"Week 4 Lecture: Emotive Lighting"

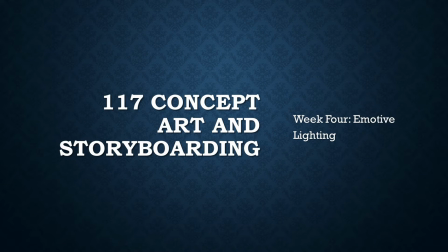(0:09)
Hello and welcome students. Professor Kevin Taylor here with your week 4 lecture on emotive lighting. You should consider taking notes as there is an expectation that students will be working to apply lighting deliberately to their final colour images for assignment 3.
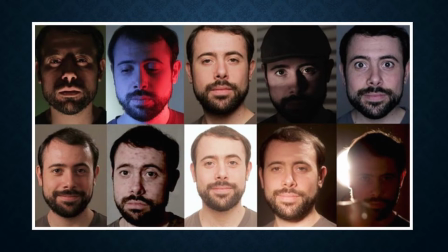(0:25)
Beyond colour, lighting is a powerful tool in the creation of specific atmospheres for your subject and can act to support or contrast your character design, mood or colouring.
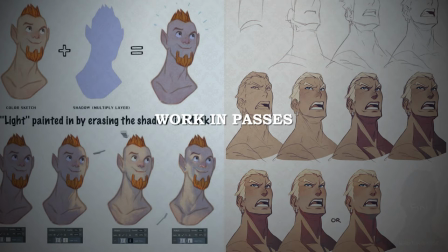(0:36)
Alongside your color layers, you will be adding additional layers for your highlights and shadow tones Allowing you to make adjustments or problem solve in order to make your work look fantastic This is based on the process outlined and applied during last week's workshop And you should be feeling confident and well-versed with
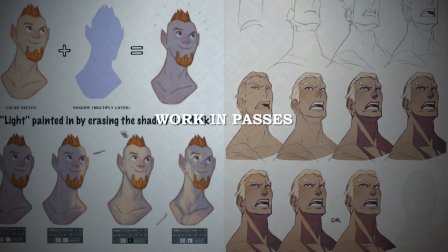(0:53)
layers, masks and the other functions of Photoshop required for your successes here
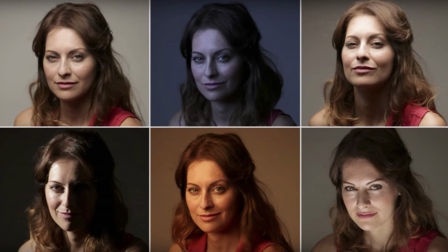(0:58)
You must understand the goal that you're seeking to achieve with your lighting You want to make the audience understand the feeling of your location without much, if any, conscious thought. Indifference is the worst thing an artist can achieve.
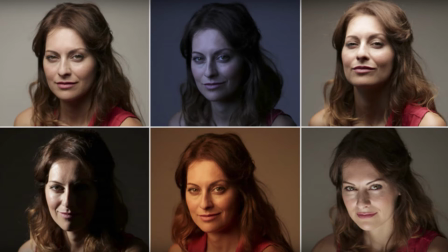(1:11)
While the subject matter can be contrasted for lighting, usually you wish the lighting to strengthen and complement the narrative goals that you're striving for. A general rule is that brighter, well-lit scenes are happier and more inviting. This is because humans are innately weary or even scared of the dark.
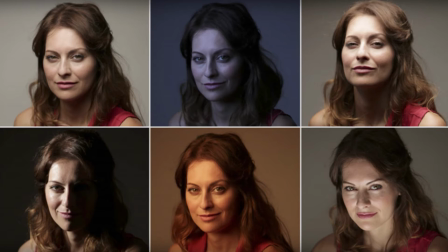(1:28)
This is something that you will personally become accustomed to as a game developer Spending much of our lives in dark development caves But knowing what the average human feels will help you with this process The argument that I hear from students in managing lighting is often But this scene is set in the
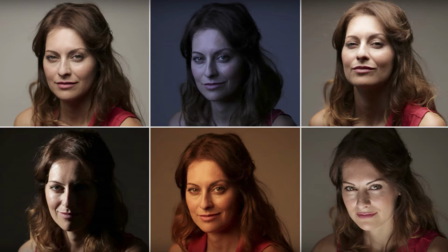(1:44)
day, so the room is brightly lit And that just doesn't stand That's because you're in control of the scene arrangement, location and thus lighting So arguing against using conscious thought in the design of your lighting Is just lazy design
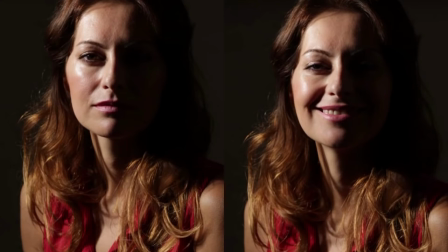(1:59)
Let's look at our first lighting type. This lighting solution is known as the split light. It's a high contrast light, dividing the scene with lighting into the brighter and darker areas. As seen here, this can create quite a severe visual effect. The expression on the face of the individual is also relevant.
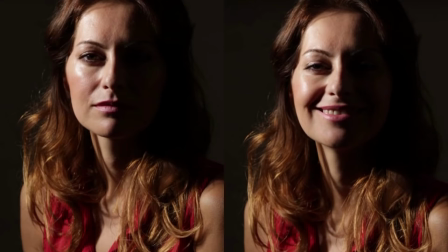(2:16)
On the left we see a distant expression, while on the right we see a happy expression. Ask yourself, which of these feels more at home with this severe split light? I would say that it's the face on the left. Even when smiling, the lighting makes it less welcoming aesthetically.
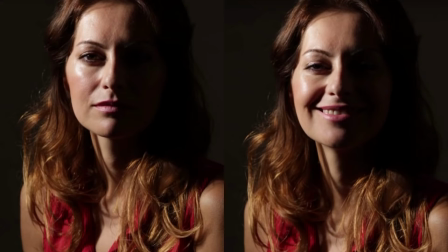(2:31)
A smile under these circumstances could even look sinister, but I would not dare to judge the motivations of a lady.
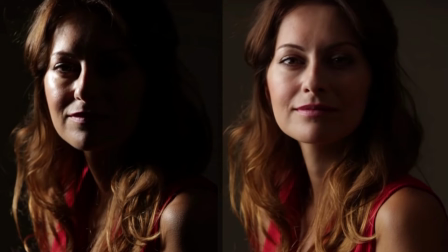(2:38)
While split lighting can create quite severe visual effects, the quality and strength of the light is another factor that you can control to make additional adjustments to the visual goals of your scene. On the left we have a high contrast split light, with just the light and dark areas visible.
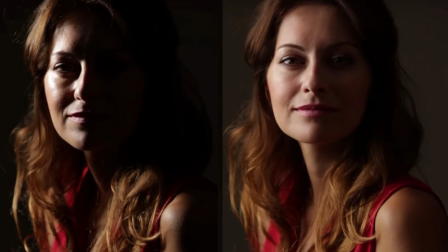(2:53)
On the right we have a softening or bleeding of the hard contrast of the split light With the light placed perhaps slightly further forward to allow us to see more of the face within the shadow A softer transition like this will provide some calm to the stark aesthetic of a split light
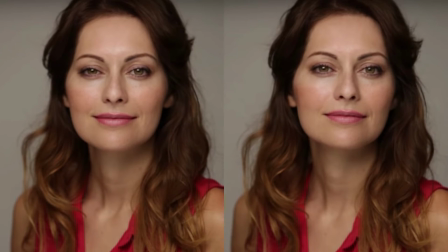(3:09)
The butterfly position or key light is the main lighting source of the scene placed at the fore of the subject here This is generally a more open flat light, it can create quite flattering visuals softening details with only the semblance of shadow in crevices of the subject. Here, nothing is hidden.
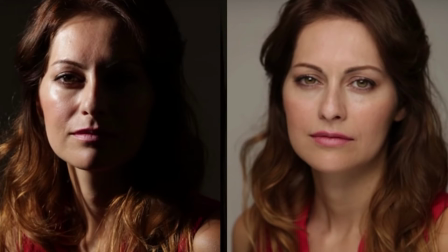(3:27)
As mentioned previously, lighting goals can be set in contrast or support of emotions and expressions. Here we can see a sad expression on our subject. The stark split light on the left looks right at home here, and the distant sadness of the subject can be clearly felt.
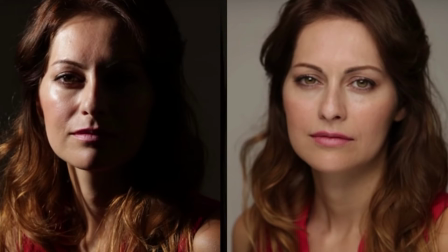(3:44)
It's somewhat harder to communicate negative emotions through such an open, exposed, soft light on the right. The positive qualities of the subject are enhanced and softened by the key light, casting their emotional state in a clearer light that has less deeply negative overtones, even with the display of somber or dark emotion.
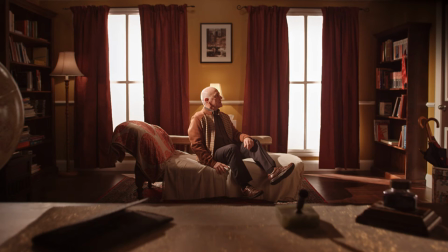(4:04)
Take a moment to assess the location on screen, and ask yourself if it's more comfortable with the chosen colors and lights, or less comfortable.